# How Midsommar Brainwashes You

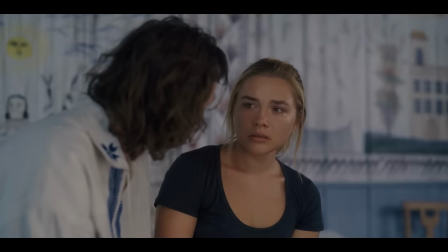[8:20]
I think about this moment between Pele and Danny a lot.
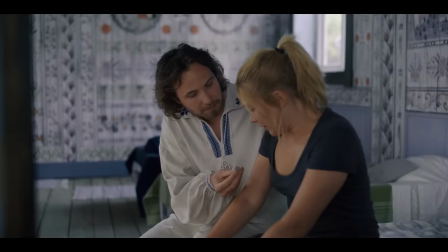[8:24]
Pele is one of the biggest reasons that the Harga went over so many of us in the audience at the end of this movie.
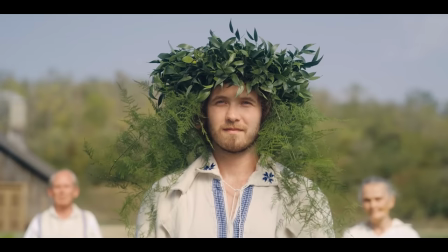[8:30]
Even on my third viewing, knowing what I know he knows, I can't help but love the guy.
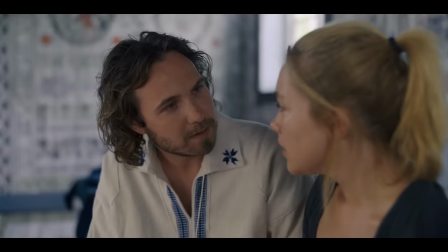[8:37]
Christian doesn't make eye contact with Danny. Pele stares at her as if she's the only person in the world.
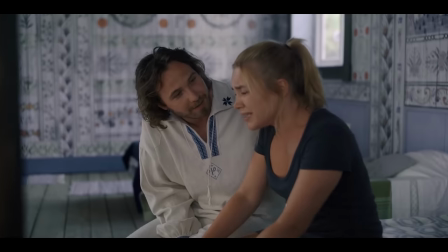[8:43]
Conversations with Christian are terse and evasive. Pele asks Danny questions and seems genuinely interested in having deeper conversations.
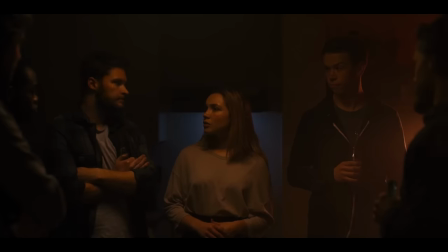[8:52]
Christian represses. Pele wants her to open up. And after sitting through just one hour at this point of Danny's nightmare of isolation,
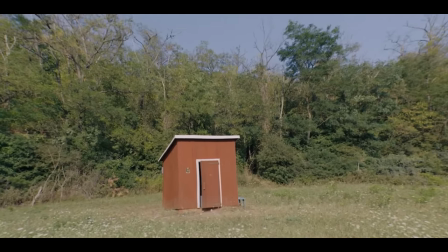[9:01]
all this talk of finally feeling held is already starting to sound like a happy ending. Audiences in 2019 might have been especially vulnerable to this suggestion.
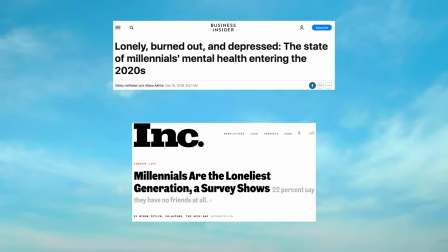[9:13]
This might be the loneliest generation in modern history. Technology has made isolation much easier, which can make meaningful social connection feel a lot harder. And that was before we were all under quarantine. Well, let's interrogate this scene a little bit more critically.
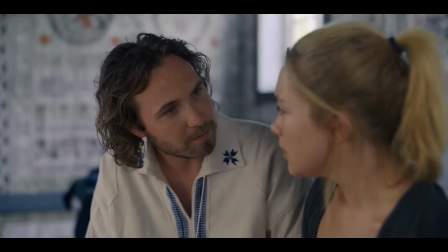[9:34]
This conversation happens right after Dani has witnessed a grisly, ritualized suicide.
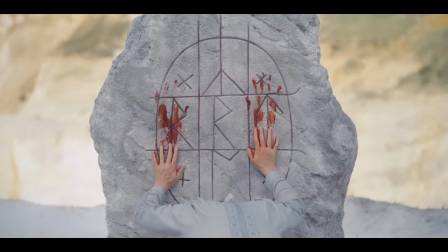[9:40]
She's seen people's faces and legs literally explode. So she's ready to pack up and get the hell out of there.
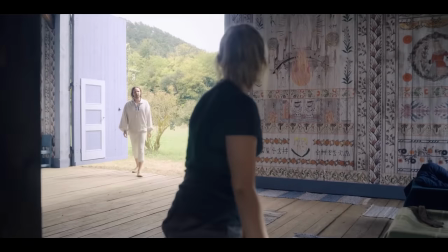[9:47]
Suddenly, Pele shows up to calm her down and tell her that her feelings are wrong.
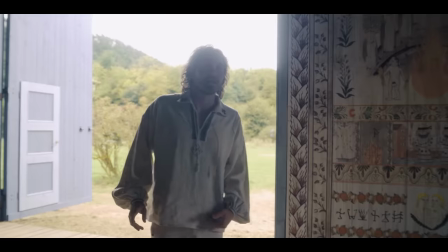[9:52]
When she tries to talk about the violence she just witnessed, Pele pivots the conversation back around to her loneliness.
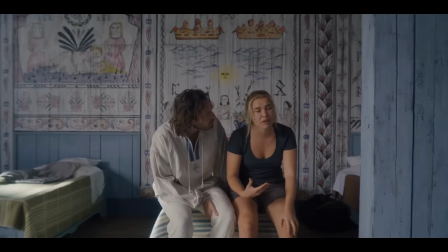[9:59] Okay, okay, but I'm not an anthropologist and I don't understand any of this, I don't get it. Yes, yes, yes, I know, I know, and yet I was the most excited for Yuriko because I lost my parents too.
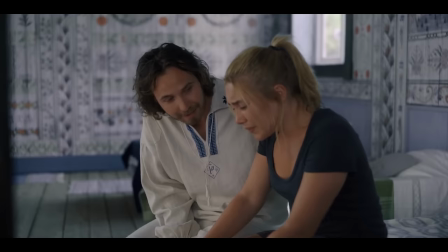[10:09] What? No, no, Pele, that is not what I'm talking about. I know what it's like because I do, I really, really do.
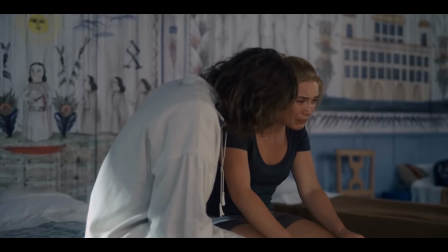[10:19] Yet my difference is I never got the chance to feel lost because I had a family.
It's easy to just melt into the warmth of Pele's concern here, but in this moment, is he being a good friend or a good salesman?
What poetry that it's now the hottest and brightest summer on record.
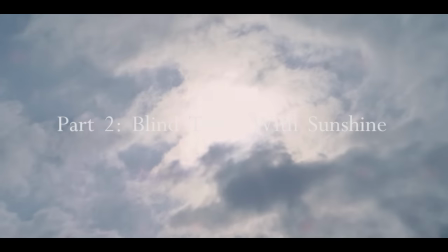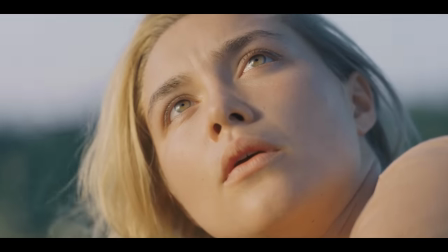[10:49] Is it tomorrow?
I mean, from yesterday's perspective. there's an old children's story where the sun and the wind make a bet to see who can make a passing traveler shed his coat the fastest the harder the wind blows the tighter the traveler clutches his coat but when the sun shines he takes it off willingly it's
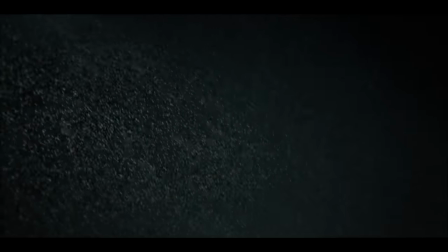[11:13]
hardwired right into our bodies the cold and the dark is dangerous the
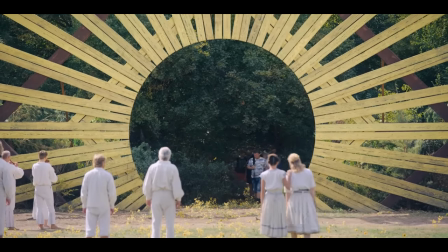[11:18]
sun is safe yet at the same time we know we're watching a horror movie.
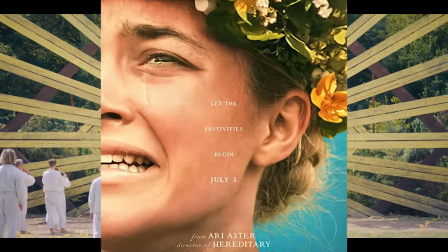[11:23]
We're suspicious of the Harga from the beginning,
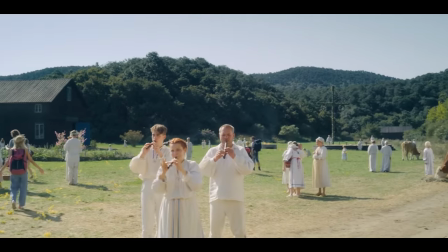[11:25]
but everything is so beautiful and the Harga are so nice that the effort of staying scared of them for two and a half hours starts to wear on us.
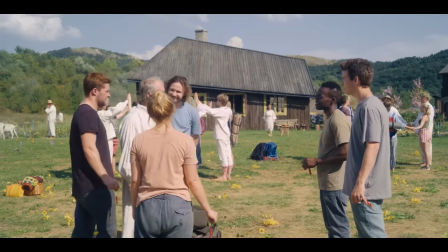[11:34] Welcome, welcome, welcome, welcome.
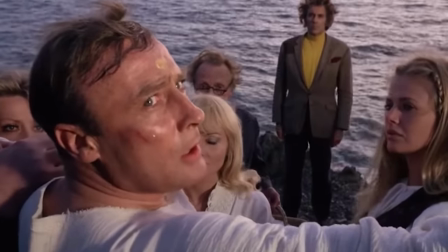[11:38]
Movies like The Wicker Man or The Texas Chainsaw Massacre have experimented with daylight horror before,
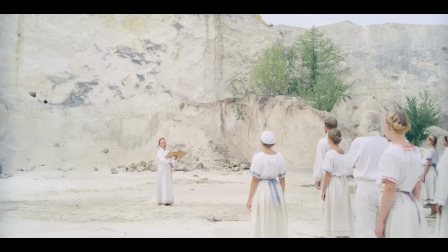[11:44]
but Midsommar is the master of brightness. The color white is just everywhere. Everyone wears white. It's always daytime. The Atastupa scene is color corrected.
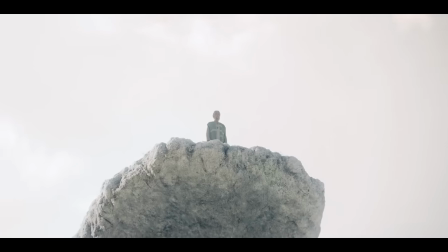[11:57]
To be so blindingly bright, it's barely one step removed from a scene out of THX 1138.
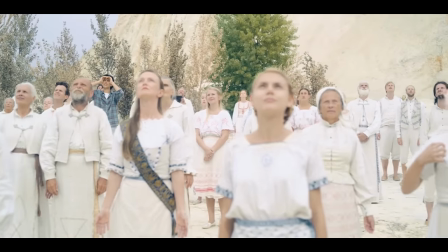[12:04]
It makes the Harga feel pure and heavenly, but it's a blinding white, like looking directly into the sun.
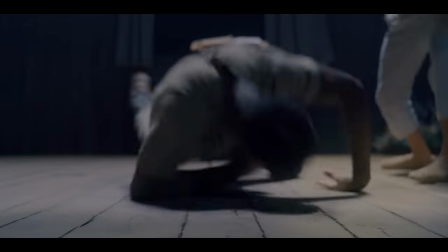[12:12]
As the Harga's savagery against Christian and his friends intensifies, so too does their kindness to Dany.